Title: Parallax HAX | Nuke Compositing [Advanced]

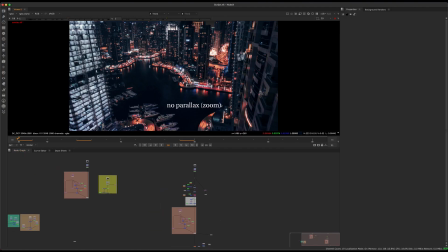[0:04]
Hey guys, welcome to this quick tutorial about creating some cheap parallax hacks in Nuke. So this is a kind of different tutorial, but kind of found it useful as I was messing around on a project I'm working on that'll be coming out.
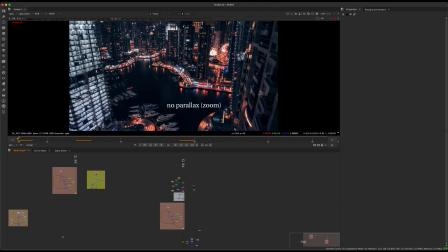[0:22]
So I thought this would be cool for a YouTube tutorial as it's kind of useful and it's pretty quick and easy to do. So basically there's a way to cheat parallax without having to worry about 3D projections and all these longer processes.
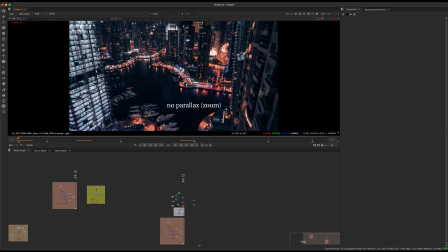[0:36]
And as a compositor, I'm always thinking about level of detail and how to get things quicker and easier and to kind of get the impression of certain things. And thinking that way can save you a lot of time. So basically what this effect is if we have like a normal zoom,
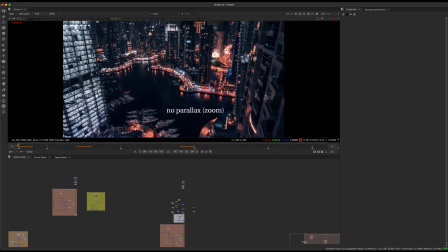[0:53]
something like this, that's just like this is just a JPEG basically, and we're just pushing into it. So it's basically, really simple, just to transform, animating the transform a little bit bigger.
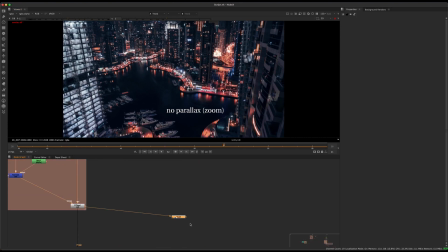[1:04]
But what we can actually do is this effect. So we can actually fake parallax. So this is a fake push in. And we have, if you look over here and you look over here and you look at the buildings and the way things are moving, it feels much more 3D than this.
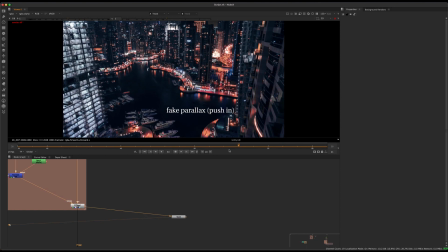[1:19]
So this looks very 2D and flat and not so interesting. And this kind of brings some life into it and gives us some interest. Now, if this is a feature film, it probably wouldn't pass QC or something like that. Unless it's out of focus, which in this case it actually will be in the end.
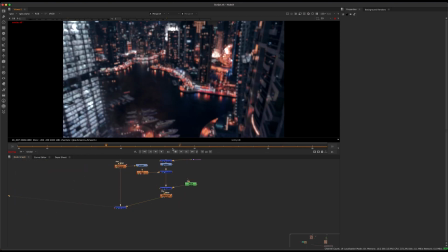[1:36]
The end comp will actually be something that's a bit out of focus and a character coming towards the camera and kind of a rack focus happening. So in this case it actually works pretty well. But yeah, I'm going to cover just how we can kind of create that, and there's a couple different things going on here.
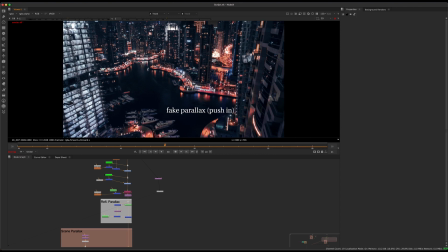[1:54]
So one, we have the parallax of the buildings. So the buildings that are closer feel like they're moving towards us quicker. We also have some parallax in the reflections of the glass, and that kind of helps sell this motion as well. And then obviously we have a couple extra little things that just to bring some movement into this camera, like some,
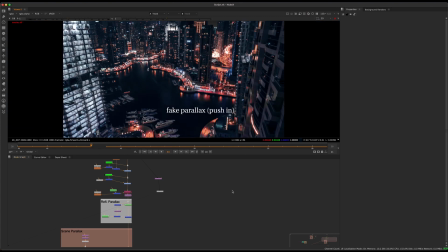[2:14]
kind of moving water and some headlights kind of changing luminosity, just to give this impression that when this is out of focus, we have some movement in the water and some maybe, cars driving on the highway or something like that.
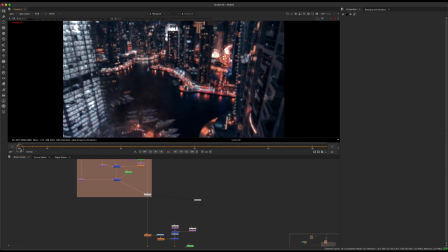[2:29]
So that's a couple different techniques in there, but I'll cover those two ones just at the end. But I'm going to talk about the parallax concept and how we can sort of do that.
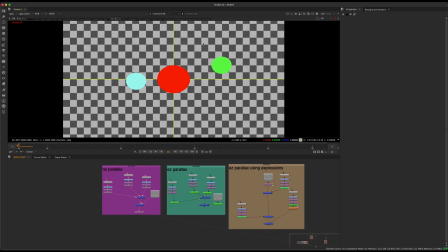[2:40]
So just a quick review of like parallax in a very basic way.
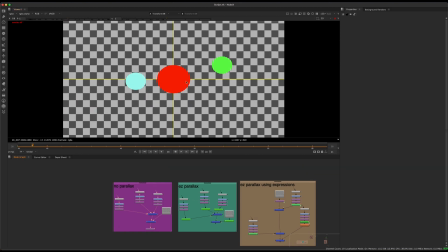[2:45]
Obviously, if we zoom into a picture like this, there's no parallax between these three objects as they're all moving together.
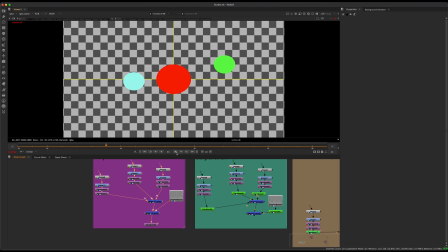[2:52]
So that's really like our 2D zoom, and that's pretty much what this is a 2D zoom. But then we have parallax.
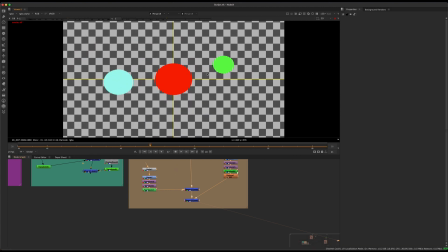[3:00]
We'll just take a look at it, and this is what parallax kind of looks like. So we can see objects that are closer move much faster relative to each other. And so that's an interesting way of thinking about it, is if you think of a scale as a multiplier,
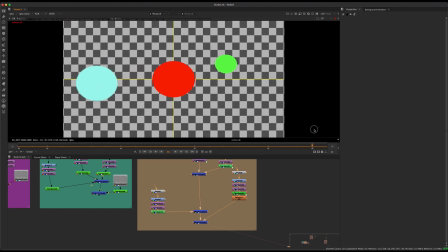[3:16]
you can essentially cheat parallax quite easily by thinking this way.
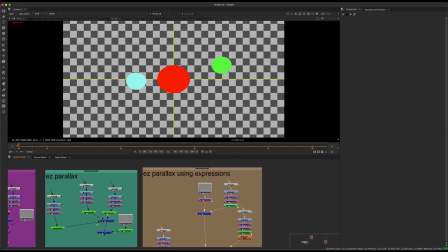[3:21]
So what I mean by that is, I'll show you with expressions, and I'll show you with just some really simple transforms.
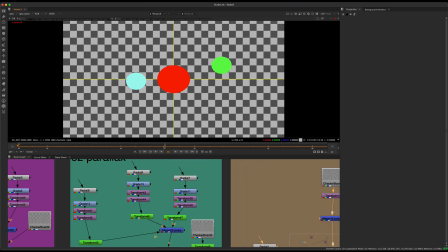[3:29]
So let's say we want this ball to be very close to the camera, like the blue one.
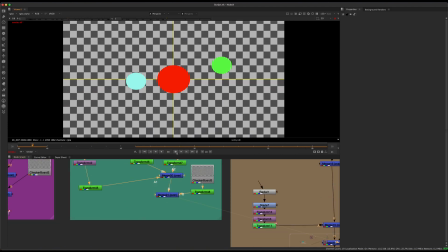[3:35]
So I'm going to start with just a static picture just to show you guys the easy way to do this.
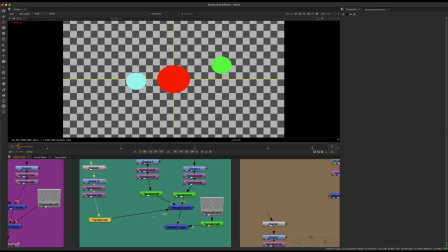[3:40]
So we have let's see, which one's the blue one?
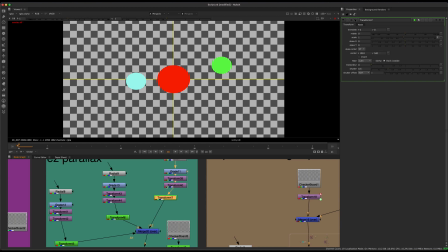[3:45]
This is the blue one. So this is the blue one, and I'm going to set a keyframe on the scale on this transform. And at the end, I'll just scale it up, a certain amount. We'll say to 1.9.
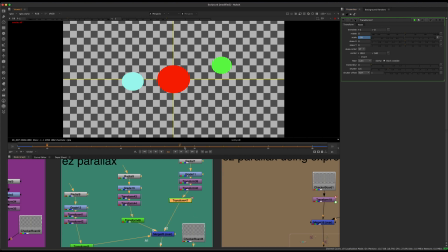[4:00]
So this thing will basically come towards us at that speed. Now, the very simple way of doing this would be just copying this transform.
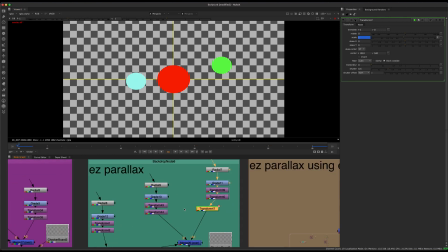[4:09]
So I'm going to delete this and just copy it.